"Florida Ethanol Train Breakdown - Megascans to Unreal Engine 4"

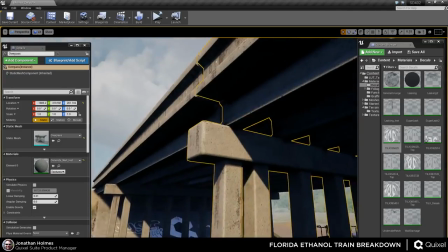45:21 It's a couple of rectangles that I've just extruded outward, applied a tiling texture to.
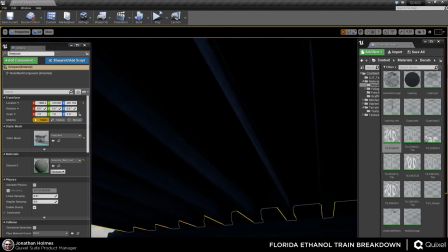45:26 This is Megascans as well, by the way. I've got the hallmark of anything done with Unreal is repetition, right?
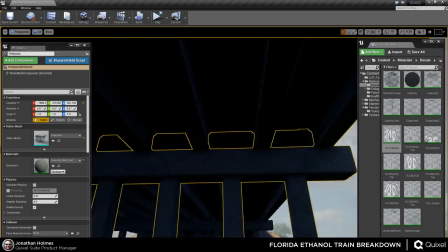45:34 Like repeating hallways or repeating corridors of some kind.
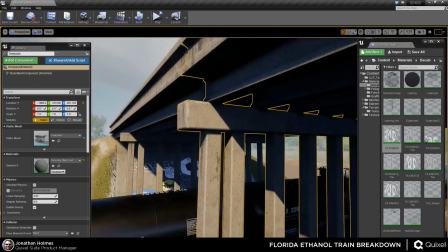45:38 And there you go, repeating girders holding up an overpass, repeating pylons holding up an overpass.
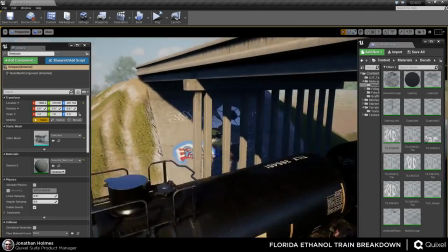45:44 Simple as that.
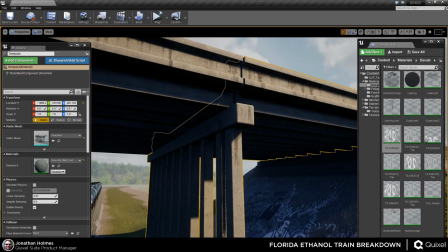45:46 I originally tried building this inside of the engine with basically like making myself prefab Legos just to move things about, and then I quickly realized that I didn't like the lack of, what's the best way to describe it,
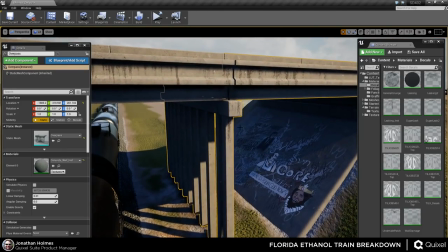46:03 precision. There was no precision in what I was trying to do, and it's just so much easier to just do it in Max. So I did it all in Max and made a prefab out of each one of
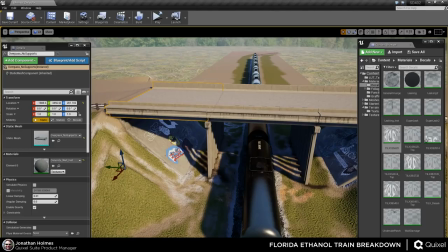46:10 these components, and I was able to just shift drag them, or alt drag them rather, I'm thinking in Max terms, and just make new components to then bridge this together.
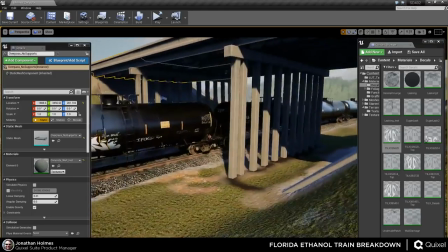46:19 If you're hoping there was a road up here, I'm sorry, there's no road up here. I was tempted to put streetlights up here.
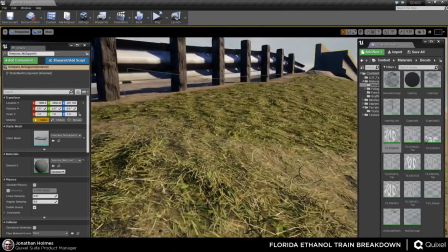46:25 I did add the guardrails, so it at least appears to be that there's a road up there, but not so much if you're actually up there.
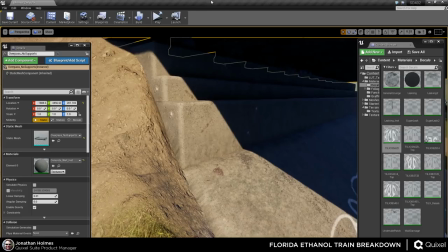46:32 Let's see. These are also just little building blocks. These little pieces right here.
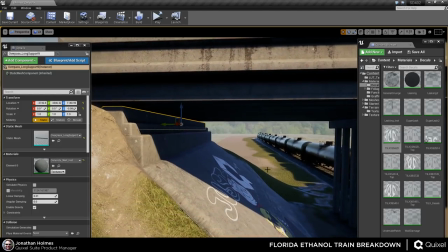46:38 They're literally just the same texture and same orientation in a lot of cases, just rotated slightly or moved slightly to give it a different appearance.
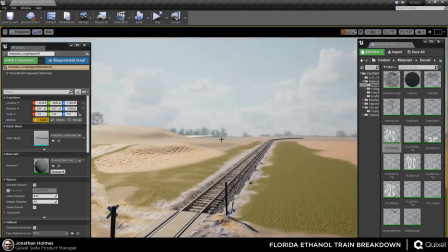46:47 I even used that same block down here for the rail crossing.
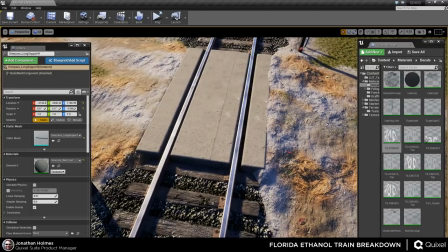46:49 I thought it looked kind of stupid just doing it as a, what do you call it, as a dirt crossing.
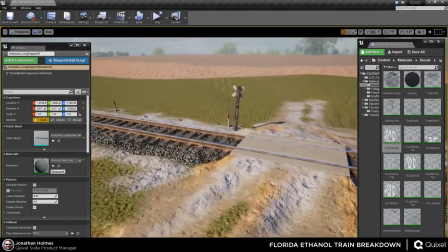46:56 I didn't think that would, I mean, it may work, it may not, but I figured this probably isn't so out in the woods that they're not going to have enough money to lay down a small strip of concrete.
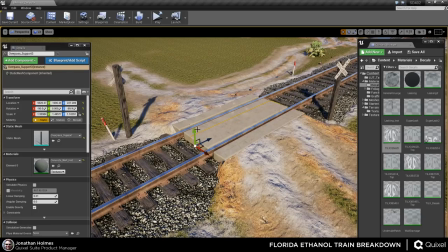47:05 So I went ahead and just threw in a couple of those blocks and just scaled them to match. It's not 100% perfect, but from most angles it works.
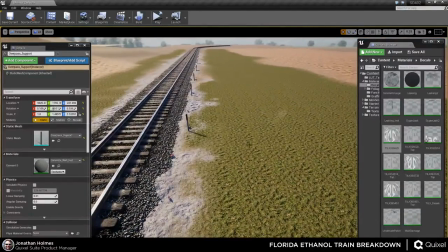47:12 So it was good enough for what I wanted to do, which is what you see here. And again, cameras, as I said before, are a huge component of all of this.
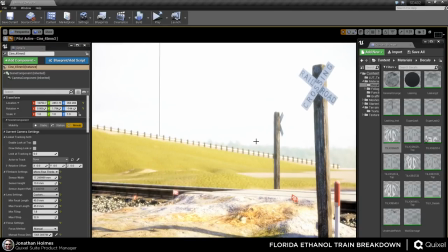47:21 A lot of this only comes together because of the camera work. Like, this is one of my favorite shots out of the whole scene.
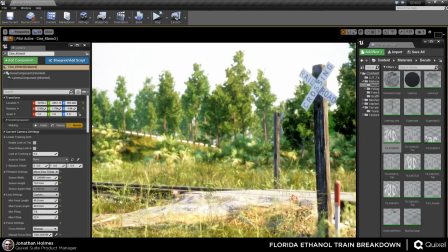47:29 It's up on my ArtStation account too, if you look at this particular scene in there, which we can actually probably just link to if you guys want to see the rendered stills while we're here. Let's see, just grab it real quick.
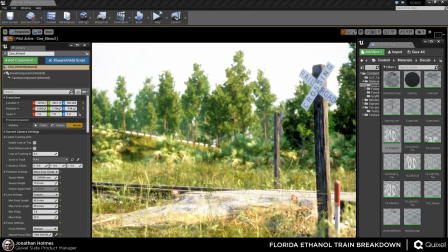47:43 And back to Twitch. I'll put it in the channel. So, like I said, a lot of this is already in there. There's some camera angles that are not, but I feel like the compositionally wise, this came out really well. I tried to avoid throwing Fibonacci spirals in there.
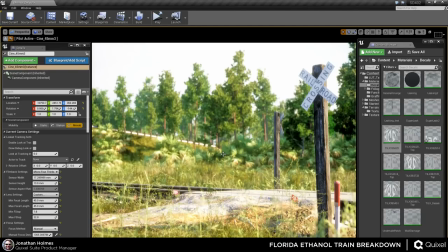48:00 I don't think the golden ratio always works for everything, but it's an interesting thing to at least try to use sometimes. I did use the Unreal, what do you call it? Cinematic viewport.
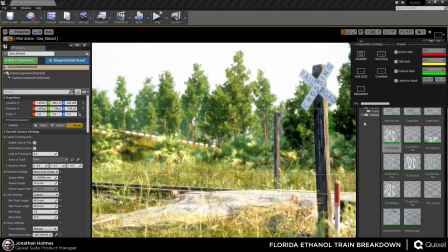48:10 Yeah, I'm already in there. And occasionally I did use an actual grid to overlay this stuff, which you can do with the cinematic viewport now. You can actually get different types of grids to really kind of help align these things. If you want to separate your images into areas of interest, like maybe top right or bottom right,
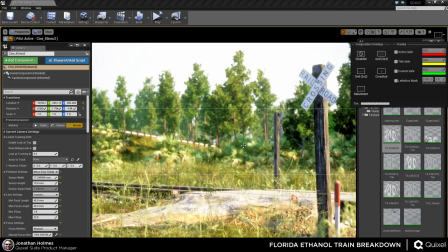48:30 bottom left, bottom center, it makes it much easier to get your compositional elements focused and set up correctly.
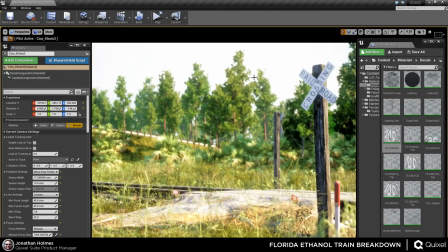48:37 It also gives you the true output of what you're seeing from the camera rather than what you think you're going to see, which, yeah, that's no fun when you go to hit the render button and you get something completely different than what you thought you were getting. I get that sometimes with Marmoset Toolbag just because I forgot to set a safe frame.
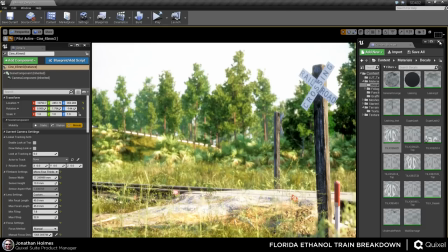48:53 So it's kind of like setting a safe frame, pretty much. It's not exactly the same, but it's close enough that it works well. So there's that to it. I mean, and rendering these things was so easy.
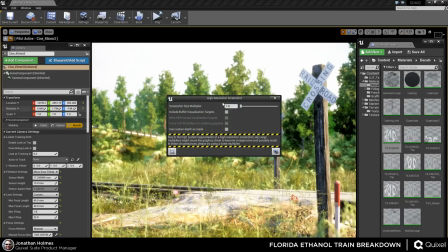49:03 I mean, I literally just came in here and did a high-resolution screenshot, set the size multiplier to 3,
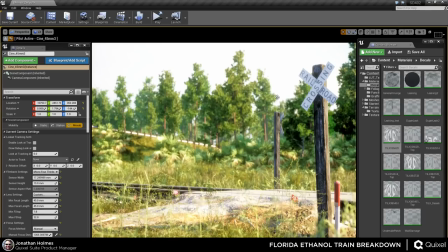49:08 and just rendered it out, shrunk it down, sharpened it slightly, and then threw it on ArtStation after I was done.
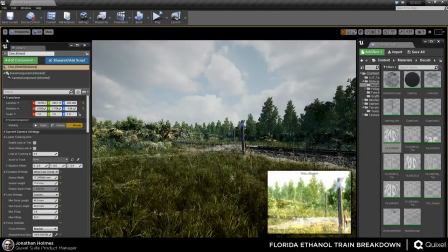49:14 And I did this when I had the flu, too. I was, like, day 2 into feeling like absolute crap,
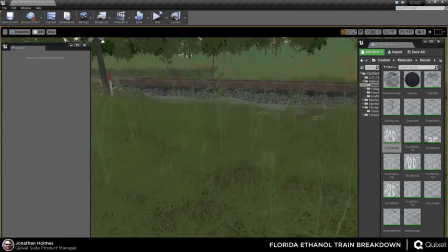49:20 and I'm like, man, I have waited so long to finish this scene, and I'm not going to be stopped by the flu.
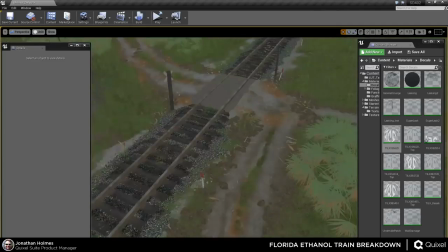49:25 That's just not going to happen. So I went ahead and did that.